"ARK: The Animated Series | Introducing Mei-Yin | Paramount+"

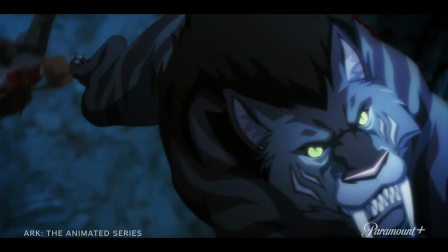15s
In this episode, I think one of the things I'm most proud of is kind of our camera work. We were trying to still figure out our voice for the show. And in this, it really clicked because we have the introduction to Mei Yin and her character. And one thing we wanted to get across was, you know, she's tough. She can take care of herself.
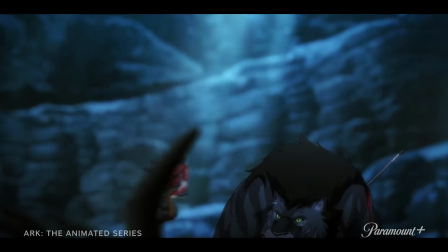37s
And she fights a giant saber-toothed tiger to save Helena. and
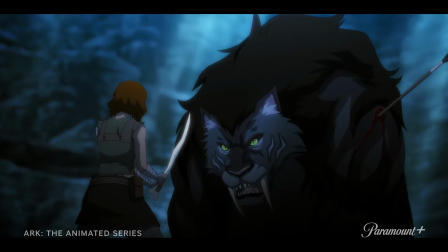42s
we really wanted to make this kind of a badass action moment with Mei Yin. So we were trying some different things with the camera work and I was really proud of how that came out. The best storytelling moment of this episode would be when we reveal who's been following Helena this whole time and it's Mei Yin.
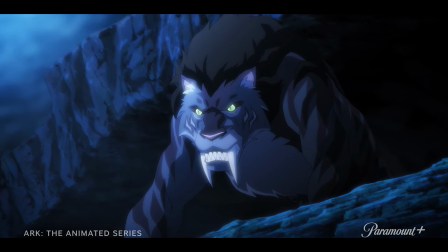62s
And it's out of this climactic moment where we feel like Helena is going to be killed by the saber-toothed cat and then in comes
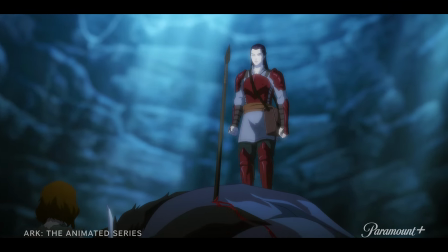69s
this warrior who we're not quite sure who she is and we reveal that she's you know our new main character and the fans of the game who've played
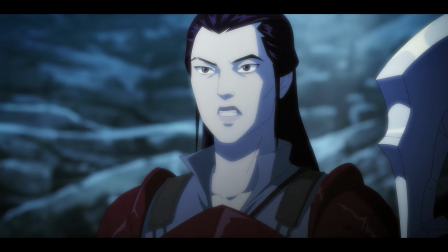76s
it will automatically recognize her as as Mei Yin who's a you know big fan favorite of the of the game.
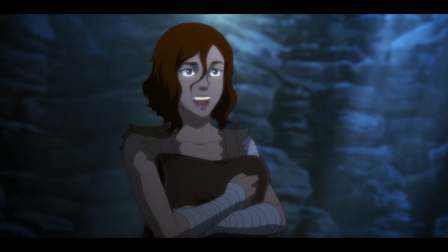85s You you speak Chinese?
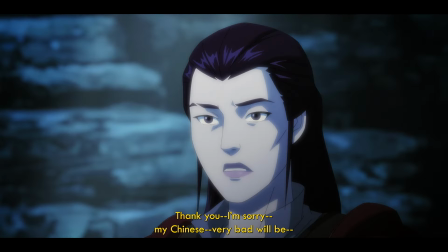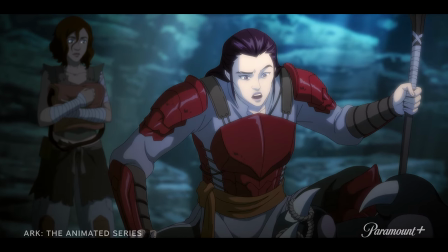92s My English is better than whatever you call that.
What's Helena thinking when she sees Mei Yin?
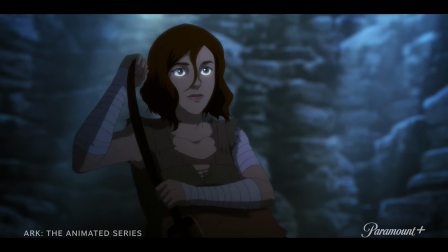99s
Probably thinking, you know, is this a concussion or have I entered a second heaven? There is an immediate attraction to Mei Yin that honestly I think feels like a gut punch to Helena, having so recently lost her wife. And, you know, the feeling of disloyalty. You know, she doesn't know if Victoria is here, she doesn't know why any of them are here. And so there could be, you know, this hope and this magnetic leap between kindred spirits.
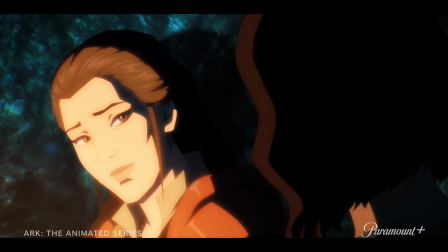128s
But it's also, you know, her own shame that she should so immediately feel a calling to this other person. Also, Helena knows that the Ark is a very dangerous place and that this is someone that would be very good to have a friendship with for the sheer purpose of surviving.
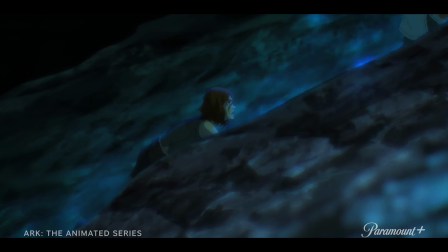144s
There's very much a theme of survival that's going on with all the characters.
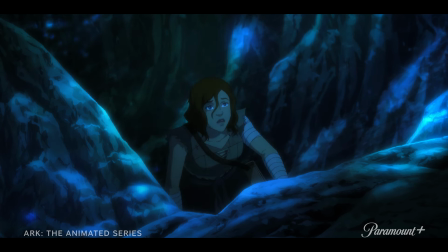148s
And in situations of survival, there is a utilitarian aspect to relationships.
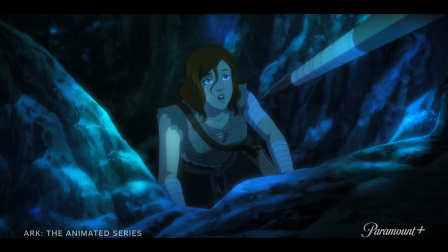154s
I think what differentiates our heroes from our villains is that our heroes very quickly move from utility to then beginning to connect and beginning to kind of get their emotional needs met with each other. So I think for Mei Yin, initially, she's looking for anyone and anyone who could be an ally with her in her fight against Nerva. But then she begins to see certain aspects of Helena that intrigue her. I think she's genuinely interested in the fact that though Helena is not a warrior with the lifetime of training that Mayin has,
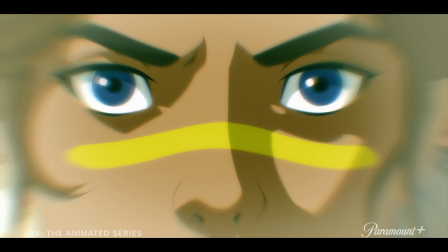187s
that Helena has done a job surviving on her own. And I think that this really intrigues Mayin. And there's this curiosity about Helena, about a person who freed others instead of just herself,
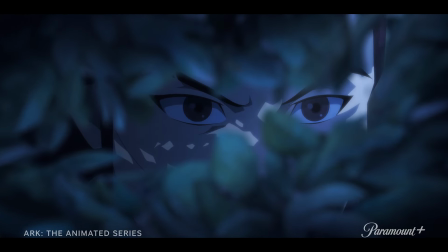203s
you know, who incapacitated Nerva, who dared all of these things, you know, and not just for her own gain or for revenge, you know, that she is trying to act with morality. and Mei-Yen knows how that story is going to go.
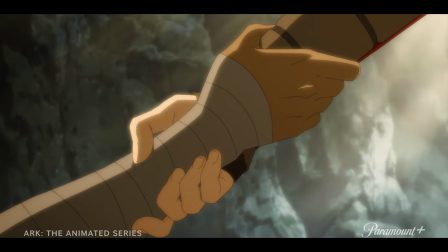218s
So there's a degree of pity and of wanting to protect this creature from having to learn, as she did,
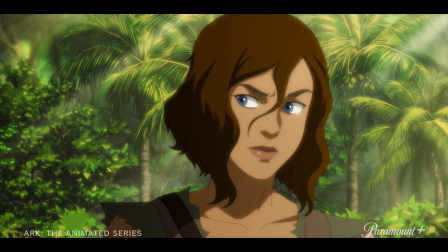225s
what your compassion will get you in the end.
Of course, I'd have conditions.
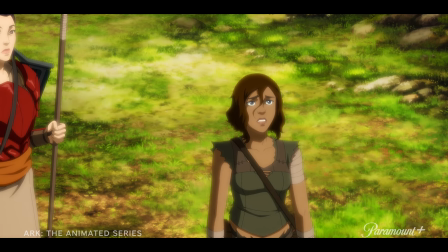231s What this world doesn't need any more of is killing.
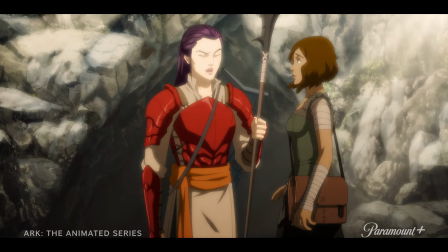239s From time to time, blood must be shed to protect the innocent.